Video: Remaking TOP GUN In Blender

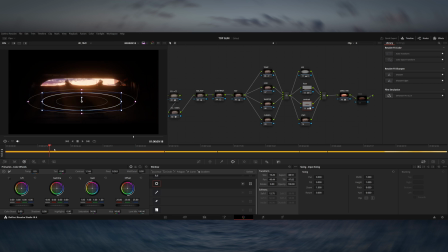[8:50]
And it always blows me away how much a really good grade can improve a project. So I started trying to implement that into my YouTube videos a bit more.
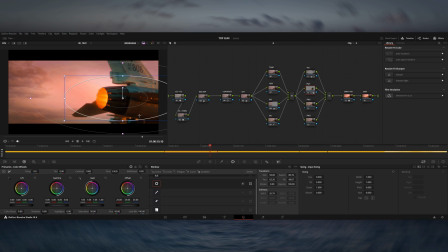[8:56]
For this video in particular, I wanted to emulate that look of the film that the first Top Gun was shot on, with that really nice warm sunset temperature.
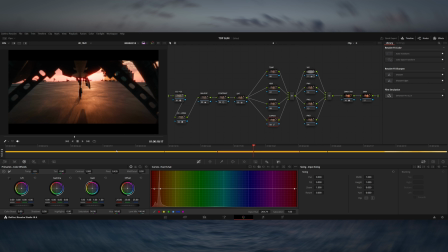[9:03]
For all of the shots I go through and follow the same process. There's a bit of balancing the exposure and contrast across all the shots in the sequence, adding a bit of saturation and tweaking some of the colours here and there.
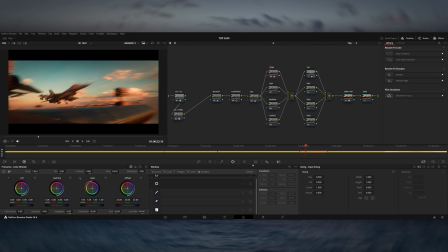[9:12]
I set a little bit of a look, so for a lot of the shots I put quite a lot of warmth into the highlights to give it that sunsetty feel. And then I selectively went in and did some power windows, which is like adding vignettes and gradients onto the side of the frames to shape the image a little bit more. And then finally I'm adding a film grain emulation at the end, which is applying a film stock look and some film grain and a few other artifacts that come with shooting on analog film.
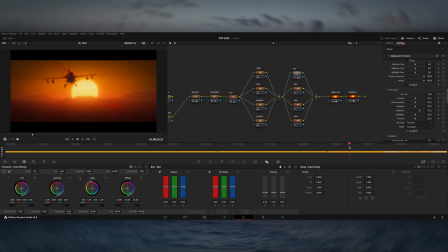[9:32]
This looks really nice over the top of everything, and especially adding grain I always find just beds everything together a little bit more.
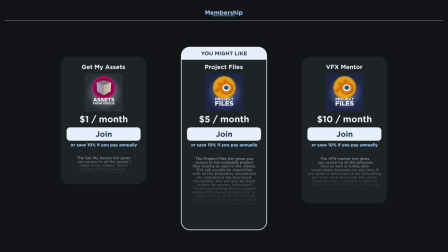[9:38]
Hopefully that look into my process was enjoyable. Again, the project files are available on my Patreon if you'd like to pick them up.
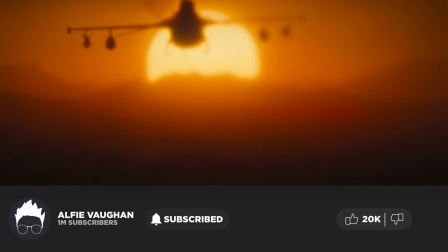[9:44]
Consider liking and subscribing if you enjoyed, and I'll see you in the next video.